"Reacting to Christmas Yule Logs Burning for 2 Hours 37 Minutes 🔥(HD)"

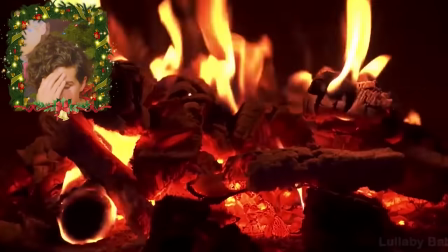25:08 Okay.
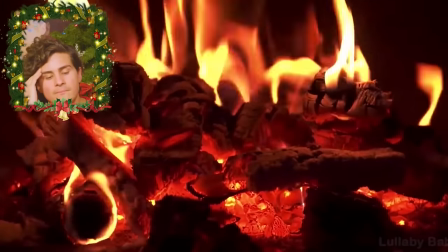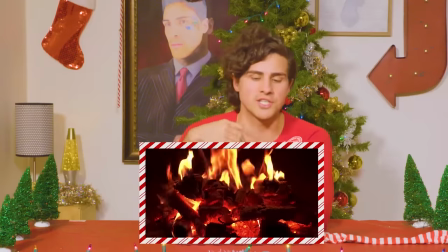25:14 All right, I'm kind of getting the gist of this one.
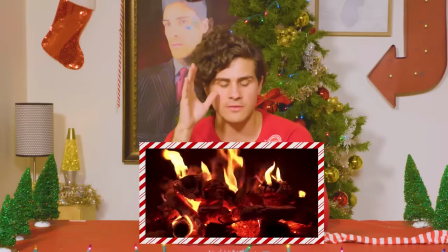25:21 I love the audio. It sounds perfect.
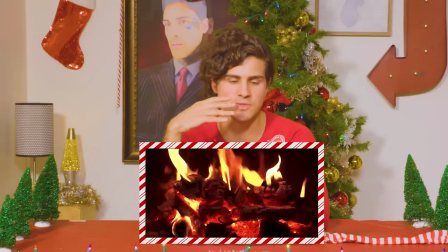25:26 Not really the biggest fans of the visual, and it's not because the visuals aren't high definition, because they are.
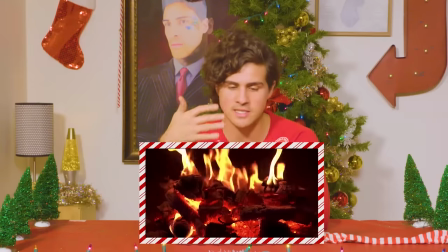25:33 They're very high definition. There's a lot of depth in the fire. It's not blown out.
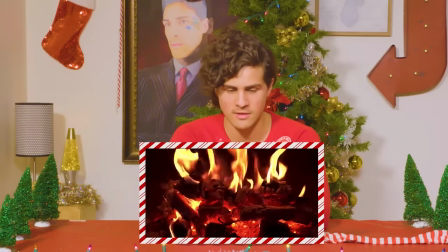25:38 You can see all the detail in the charred log, which is slowly becoming just hot coal.
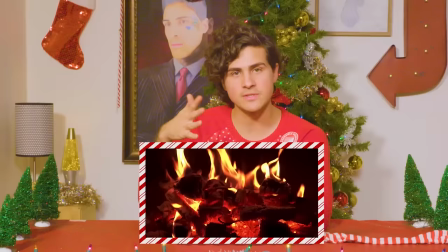25:46 You could actually even see some of the heat waves in the bottom middle region here.
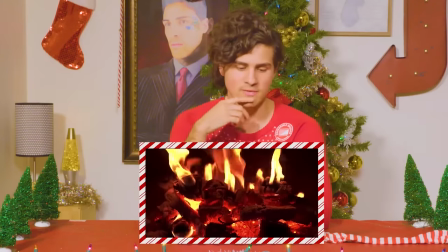25:52 If you look closely, you could see the heat waves radiating heat, which is really cool. I feel like that really gives you a sense of actually being there with that fire.
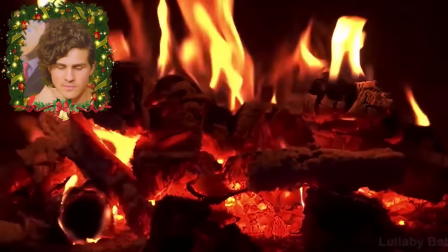26:00 But my biggest complaint is really the framing of this one. It's a little bit too close for my taste.
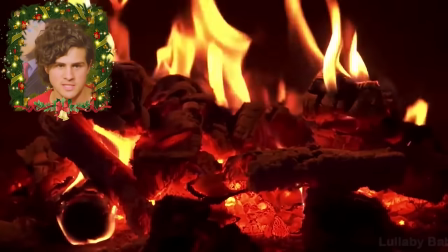26:08 Like, I want to see the tips of the flames. I feel like that's part of the magic of seeing fire, is seeing those tips waving.
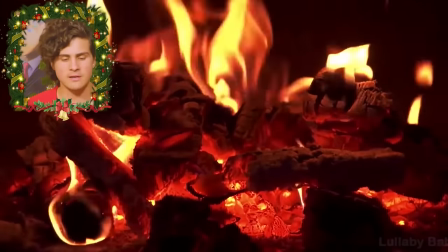26:16 But yeah, they cut it off too close. Like, when I think of a fireplace, I think of the fire more than I think of the actual logs roasting.
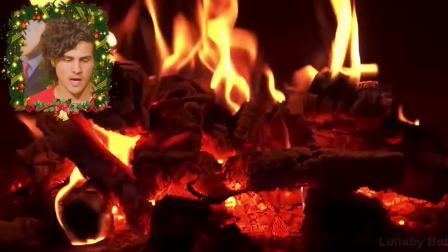26:28 More than I think of the hot coals, I think of the fire.
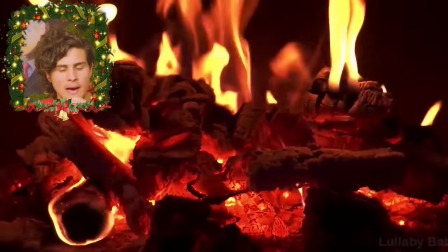26:32 So if you're gonna do a fireplace video and you're gonna crop out the top, I feel like that kind of defeats the purpose.
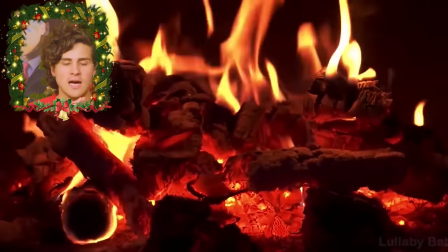26:41 And the visuals aren't as high definition and detailed as the other fire.
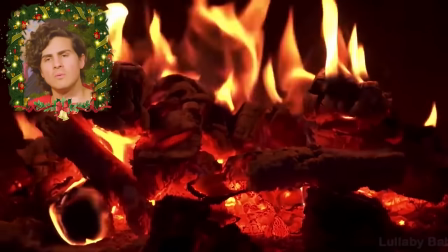26:47 Like the last one, you can see hints of blue in it, which I'm actually going back on now, and I'm wondering if that was, like, how is it blue?
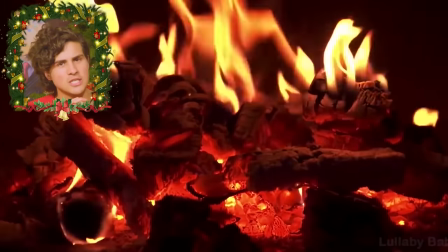26:56 Like, was that CG? Was that gas powered?
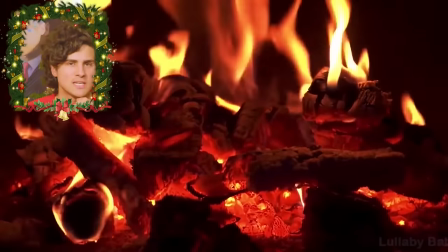26:59 I don't think I've ever seen that much blue as I've seen in the last video in a real fireplace.
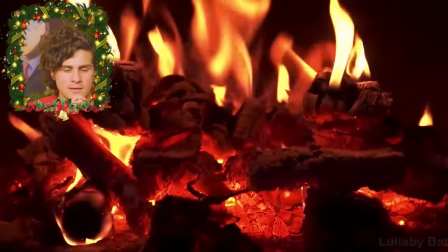27:06 Like, this does look more like a legitimate real fireplace than the other one, but it's still not as pleasing to me.
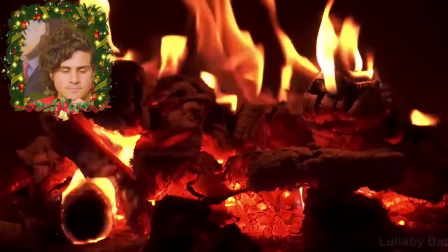27:14 It's very real, but not as pleasing. This one I'd give a solid 7 out of 10.
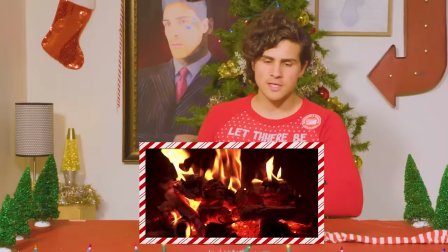27:20 So, you know, it's still a good video, not a complete turnoff, but also not necessarily quite as good as the other videos.
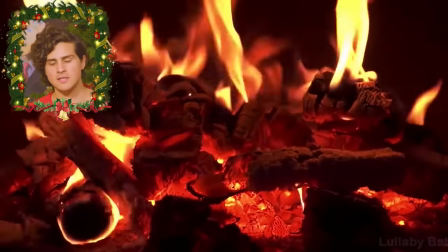27:30 But I mean, go ahead, come at me in the comments. Let me know if you disagree.
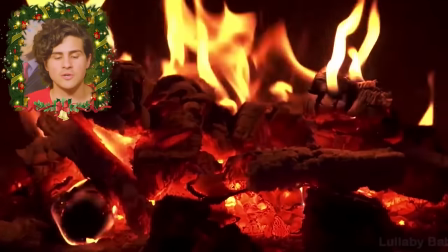27:36 Let me know which fireplace video you've thought was the best so far.
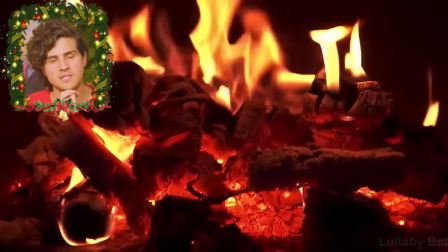27:42 Not saying I'm going to disagree, but there's a chance,
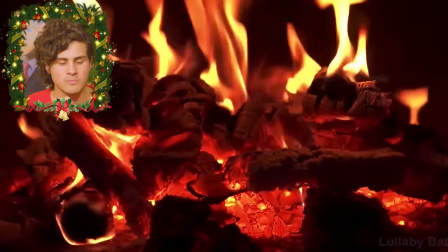27:45 and I'd love to see some discussion about which fireplace Yule Log video has been the best so far to you personally.
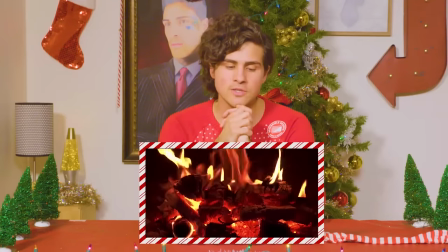27:53 And I'd like to know why. You know, do you also agree that there shouldn't be music?
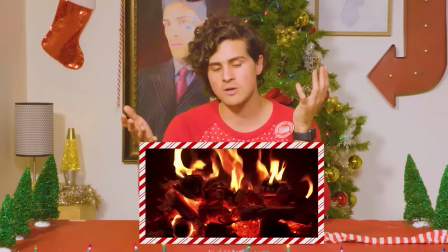27:58 Do you, like, which one's more important to you, the visuals or the audio?
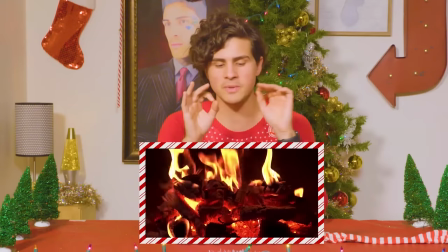28:05 To me, I think the visuals are a little bit more important, but the audio is very, very close second.
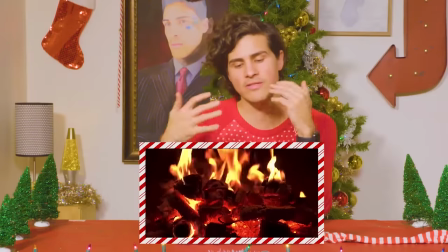28:10 It's almost just as important for me. And that's why when you add the music, it kind of covers it up too much, and
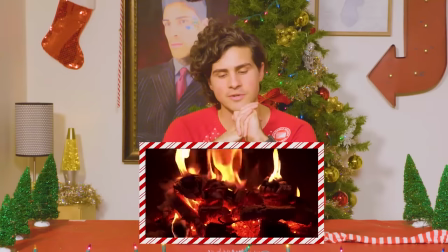28:20 just generally not my favorite.
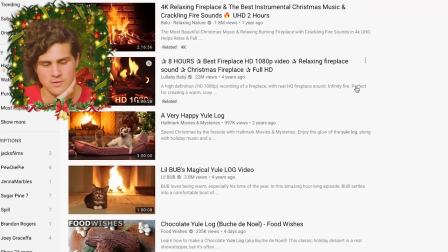28:26 Okay. All right, so now we're going to move on. There's a very happy Yule log here.
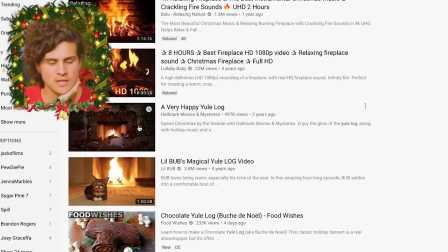28:32 It looks like it's got a dog and a cat in front of it by the preview here. Generally, I don't really like Yule log videos that have other things in it than just the fire.
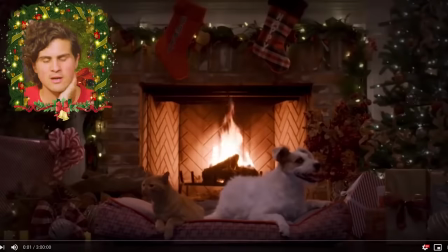28:47 But let's see. Let's see what's going on here. Oh, there's music. Why did you add the music? There's no reason to add music. This is outrageous.
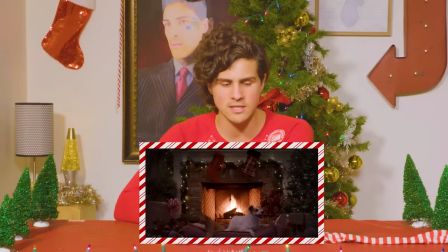29:00 I would never turn this on. This is a disgrace. This is horrible. I love the cat. I love the dog. They're so cute. They're well trained. They're just chilling there next to each other, happy little buddies.
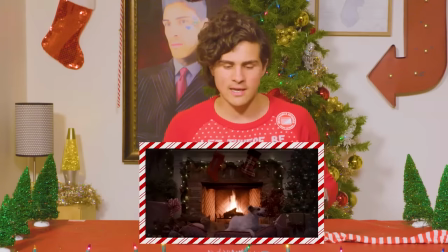29:14 Everyone loves a cat getting along with the dog.